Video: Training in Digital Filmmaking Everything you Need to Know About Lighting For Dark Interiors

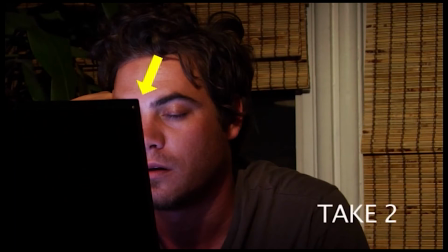Notice how you cannot see the left side of his face in this particular take 2. And now we're going to go back to take 1 and show you what it used to look like. There's take 1.
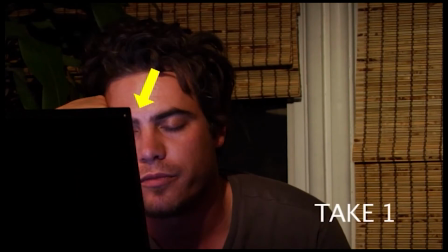You could just barely see a little bit of his left side of his face right there, but it wasn't cleanly bisecting his face along the center of the nose. So now we're going to go ahead and create symmetry again by going back to that framing. You see how there's symmetry there?
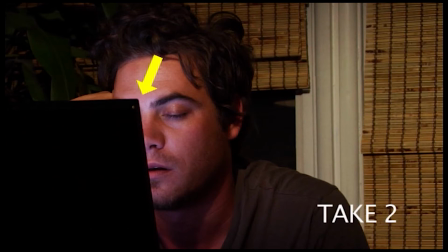To me, what that creates is it makes the audience want to kind of lean to the right side and see what's going on the other side of the face. But if they were to see his left eye, they wouldn't need to do that anymore. Okay, so now let's talk about, again, composition.
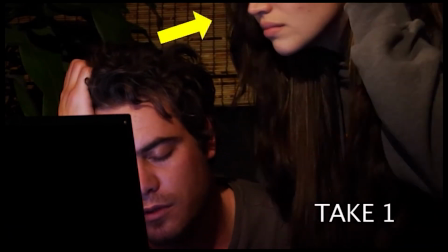This is take one. Watch where her face was. We didn't have her lean in far enough, so the blocking was bad.
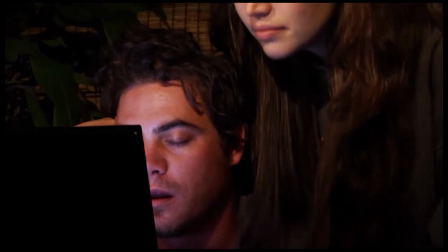Now on take two, we didn't want to adjust the camera. We didn't want to do anything. All we did was just adjust her blocking.
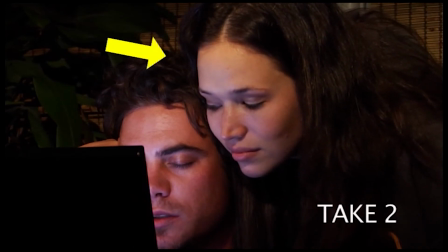We just had her lean down further into the frame, which made it an even cozier shot anyhow.
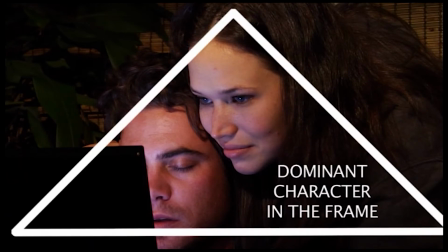It actually worked out in the end much better. Now here's composition again. She is once again the dominant character in the frame. In all the medium shots and the wide shots that we did for the scene before, she was also the dominant character in the frame.
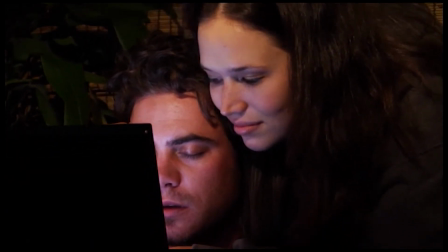We continued that theme all the way along. We didn't choose a camera angle that defied the logic from the other shots as well too.
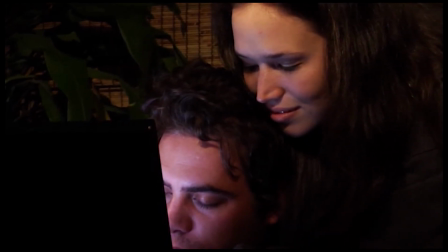So it's really important to also keep that kind of the framing ideology.
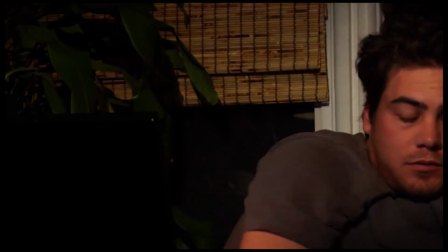Once you come up with an ideology for a scene, keep that framing ideology all the way through the entire scene so that it makes sense.
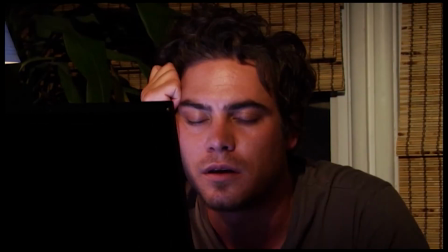Unless there's a shift in the paradigm of the scene.
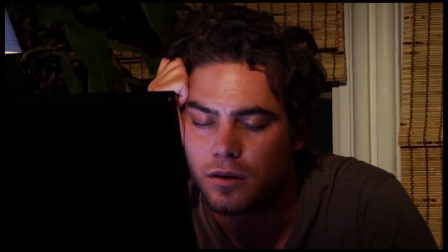Like for instance, if they're having an argument and then he actually gets up taller or yells louder or moves around when she's steady,
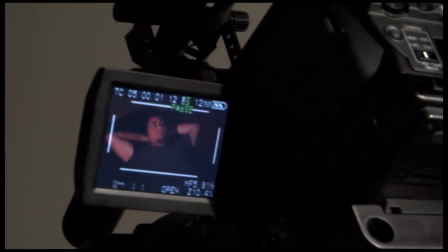then that kind of shifts the dominant theme over to him instead of to her,
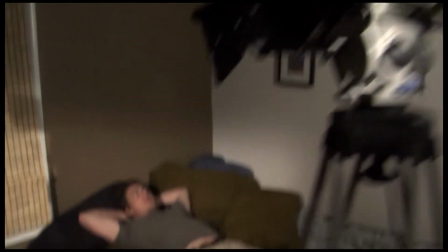and then she can kind of shift it again by, I don't know, stamping her foot down or,
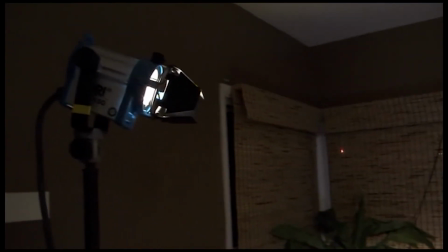hitting the wall or something like that, and then also takes the dominance of the scene back to her again.
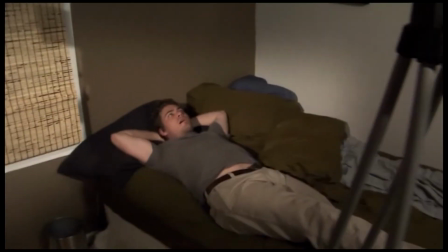So now we did one more angle. Notice where the camera tripod is right there.
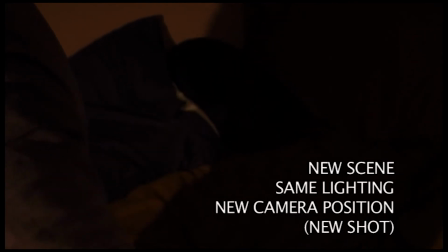And this is new scene, same lighting, new camera position, new shot. So this continues that other new scene that we had started, where he was by himself and he was drinking coffee. And notice how we're having him lean into the shot.
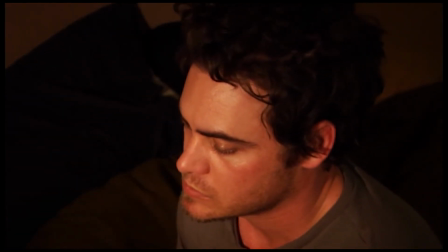Because when you have your actor lean into the shot, again, you can cut on motion.
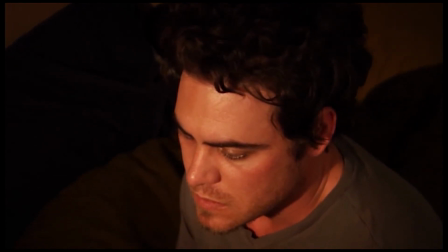And when you can cut on motion, you can cover up any kind of errors in costumes or acting or body positions or blocking in any way, shape, or form.
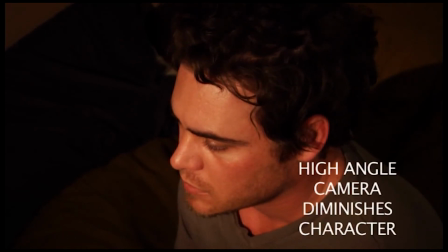So once again, why do we pick this angle? Because high angle camera diminishes character. And also watch where his eye line is looking to the bottom left-hand side of the frame.
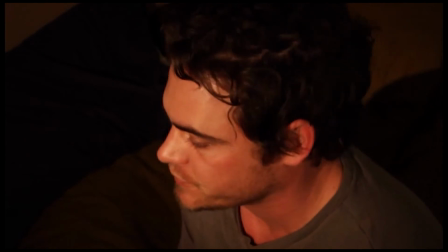That's really important because we already discussed the axes of movement and also the invisible axes that are made by the character looking in a certain direction, the look axis.
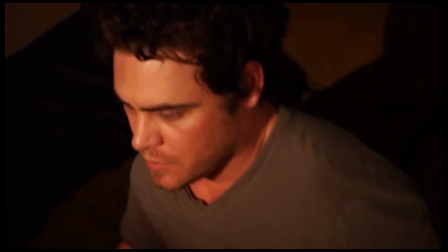So when you have all these things in your mind and you're trying to select a shot, this starts to make sense when you can actually frame it in that position.
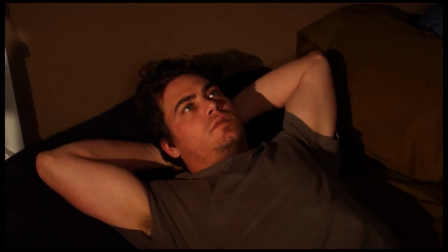Now watch what happens when he lays down and he puts his arm. He could have put his arm down on his sides. He could have rolled on his side.
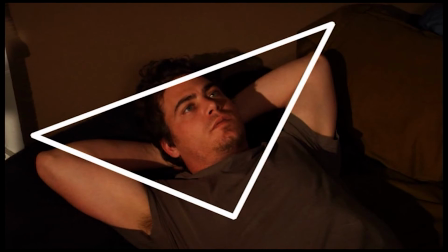He could have done a million different things, but we had him put his arms in that particular configuration because it made a downwards facing triangle. Remember, you're not looking at a character lying down. You're looking at a two-dimensional object.
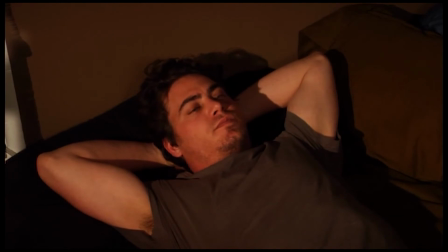Your mind is always looking at a two-dimensional object, and the shape in the frame has to satisfy the shape in the scene.
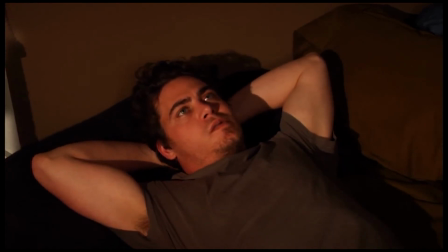He's feeling low right now, so we made him a downward facing triangle to make him feel even lower for the camera,
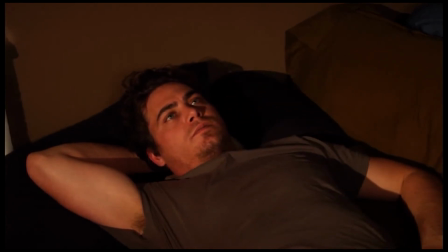from the camera's perspective, and to aid the storyline, to actually aid the storytelling process.
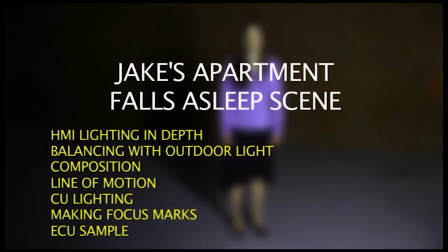Okay, this is again Jake's apartment. This is the scene where he falls asleep trying to write.
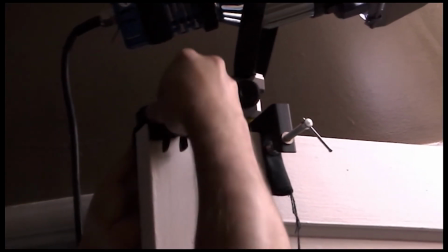So now we're going to be attaching a grip clamp to the door.
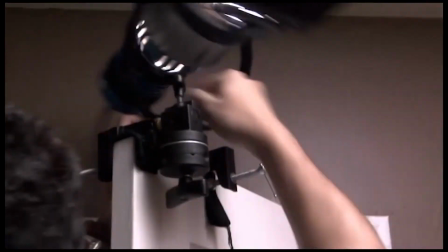So we're using a Matthews mini grip kit, and that's that head right there that you see.
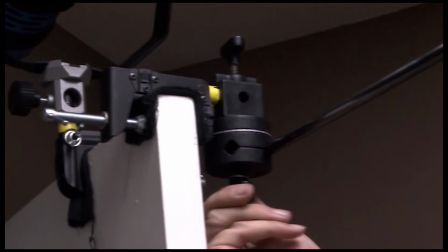It's called a knuckle. And once we actually tighten that up with the extension arm, we have another gobo holder at the end of it.
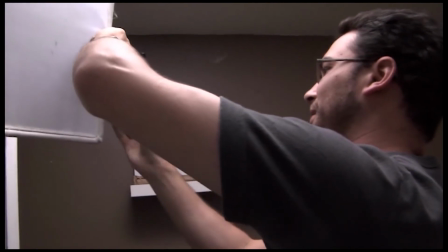And a gobo is kind of like a photographic term, and sometimes the cinematographers borrow that term.
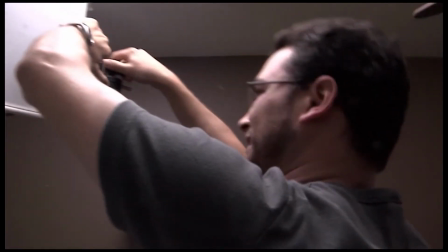But a gobo is really any kind of modifier that you can put in front of a light. This is actually DP silk.
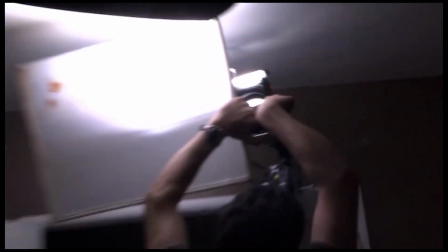I guess that was water damage, and that's why it has those stains up in the top left-hand corner.
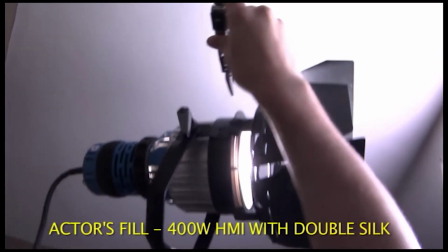And so the HMI right there is shining through the silk that has been attached to that door frame.
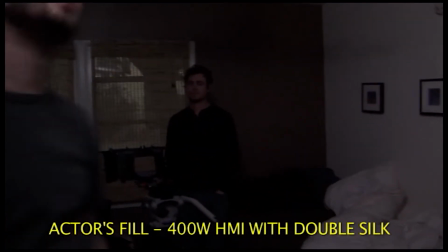And you'll notice that even when the DP changes lenses and puts a flood lens in there, the light is still very contrasty and very sourcey, even though it's going through that silk.
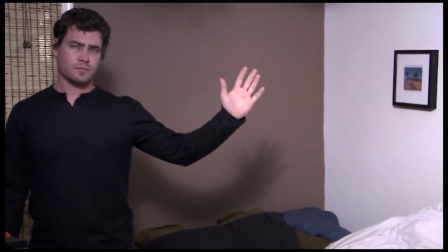You can see when the actor puts up his hand there, it says a hard shadow on the wall.
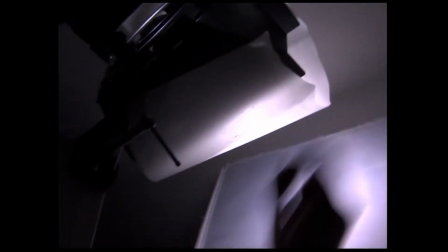So what the DP did, he added another piece of diffusion right in front of the light so that it gets diffused before it even enters into the silk.
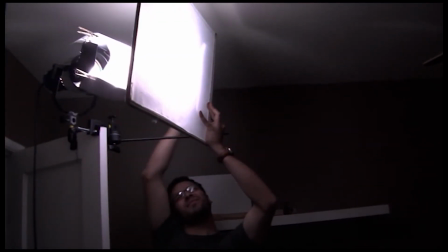And you can see the effect on the actor. This is before. Watch the shadow.
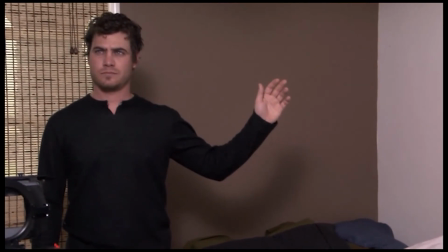Bam. There's the effect. Look at how soft that shadow is. It almost looks like we did something in Photoshop to the frame.
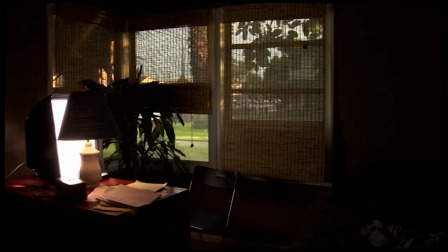This is the light in the room without the HMI. You can see there's not much light. It's kind of moody, but that's not what we're going for. We're going for a nicer, more filled in look on this particular shot.
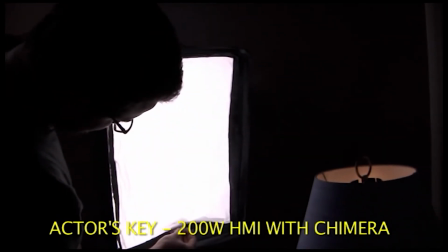Now here's the DP, and he's replacing the diffusion that was inside the 200 watt HMI sitting on the desk right there with thicker diffusion.
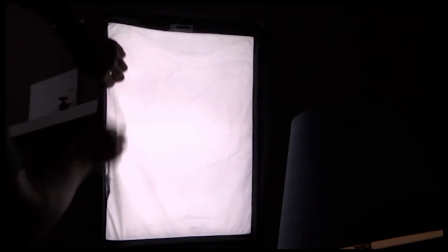And as you can see, there's going to be absolutely no hot spot in the frame at all, where it's completely soft.
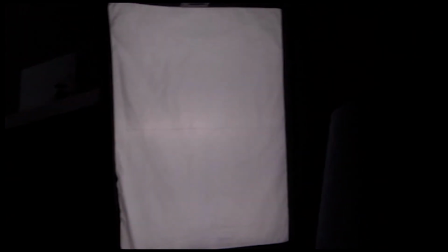And I iris down to show you that very clearly. So this is with half diffusion. You can see that there's a hot spot right there in the center of the diffusion. And now we went ahead and put in the full diffusion.
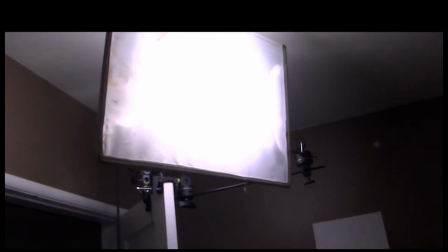Notice that there's no more hot spot in the frame. And because you can't see the bulb, that means the subject can't see the bulb either, so it becomes a softer light.
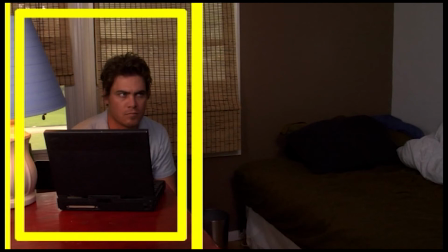It becomes a larger, softer light. Now look at the framing. You see how he's just occupying a very small part of the frame, and that's not what we were trying to go for in this particular circumstance. We wanted him to be a little bit more centered. We didn't want him to be quite so far off to the left-hand side.
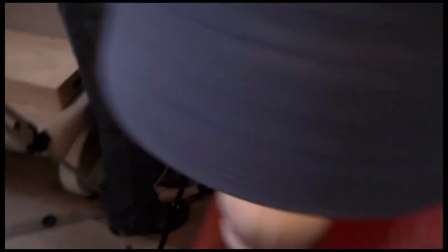So the DP prepared another one of those suction cups, and he kind of just laid it down on the desk.
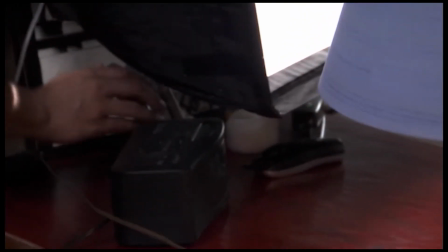It's not actually going to attach itself to the desk because the suction cup won't actually attach itself to wood, but it serves as kind of like a broad foot for it, the back foot,
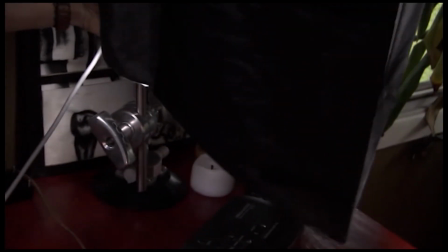and then the front of the chimera will support the rest of the weight of the 200-watt light.
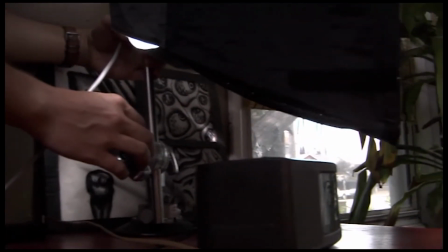Certain things happen quickly, and certain things like this, they require time and patience to get it just right, and also so as not to damage anything, including the equipment.
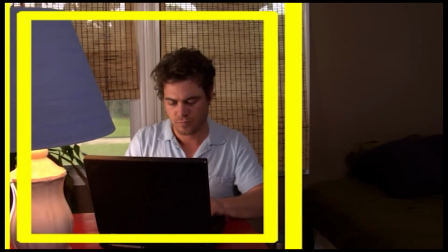Now we can widen out our frame. We're able to pan to the left a little bit more, and there's the camera position right there with the DP.
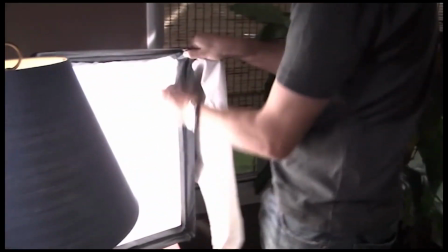And we've noticed also that we were losing light levels outside after a certain time. So we went ahead and added the internal baffle onto the chimera.
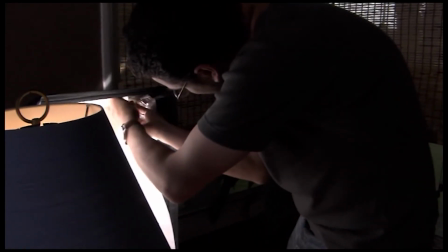Internal baffle is kind of like that diffusion, where it's just internal diffusion inside the actual chimera,
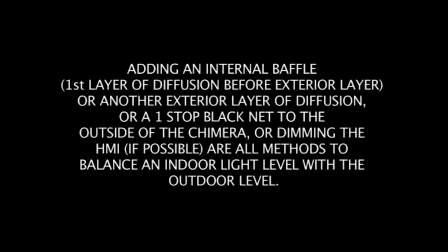and what it does, it gives another layer of diffusion for the light to hit before it actually goes out to the outside layer of diffusion. There are many different ways to do what we just did. That's just one way. It just softens the light a little bit more and it cuts it down by a little bit of intensity.
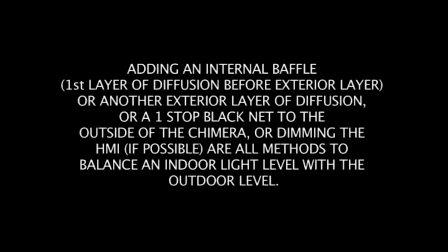We could have added ND gel, neutral density gel, to the outside. We could have added net, black net to the outside.
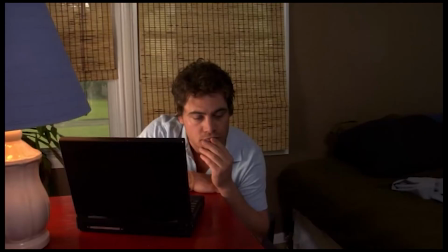That would have done the same thing. It's just one way to accomplish it. So now we're trying to show you exactly where we started and where we ended up in the frame.
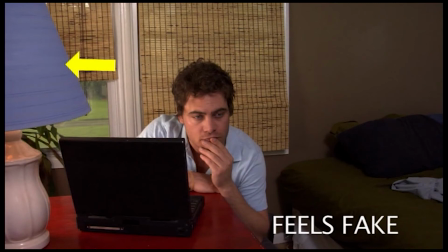So this was the old shot. Notice how that lampshade was too bright and the lamp was too dark. And also, he had very little side light, but mostly it was coming from the right-hand side, and there wasn't enough light on the desk.
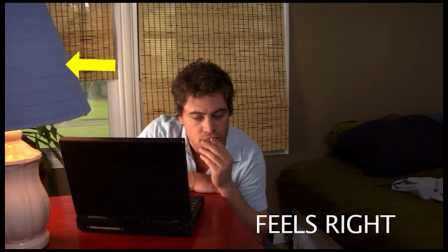Notice how that lampshade is very dark, which is actually very good. That's what we're trying to go for. And also, the lamp itself is bright because it's being lit by its own light. And also, he has side light on the left side, and you can see some light on the desk.
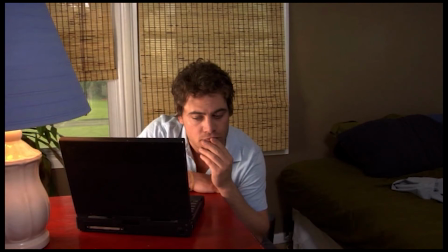That feels right. The other one felt fake. This feels right. It feels like it's actually being motivated from the outside window light, which is really important.
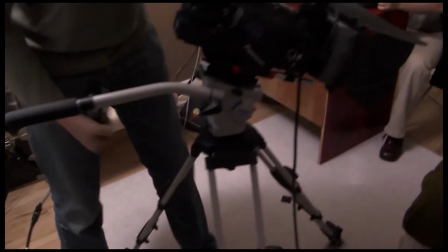It's important to follow the motivation of the scene. Now, the other thing that we did is we just kind of lowered the tripod just a little bit, and we leveled it.
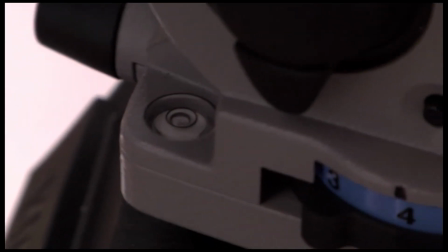Leveling the tripod means adjusting that ball leveler right there so that the bubble level right there, which is being eliminated on this Vinton head,
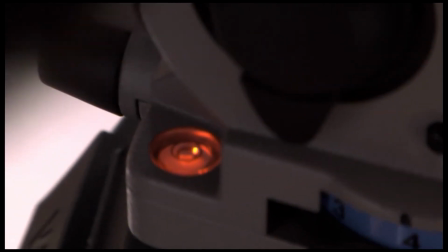pretty much arrives right there in the dead center of the actual level.
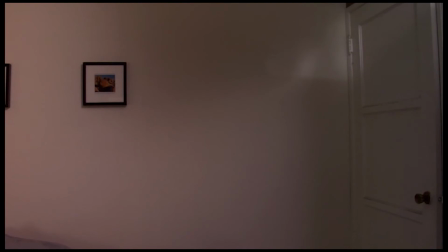And once it is in that particular position, you know for a fact that your verticals will actually be vertical.
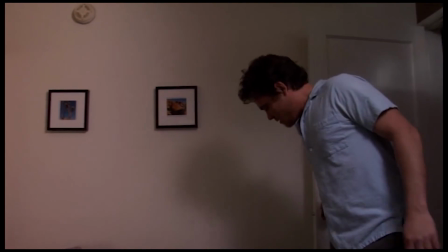Now let's talk composition again. See how he comes into the room, and we're looking up at him.
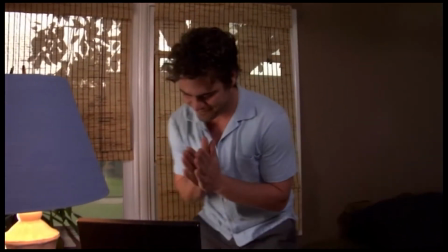And he's going to go ahead and sit down.
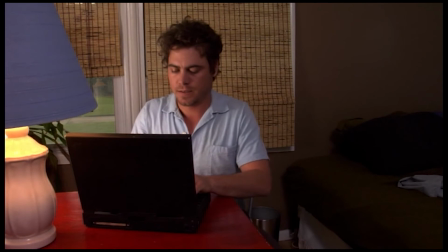And in that body position, in that particular blocking, because we can't see the top of that lamp right there, the lampshade on the left-hand side, it allows Jake to dominate the frame.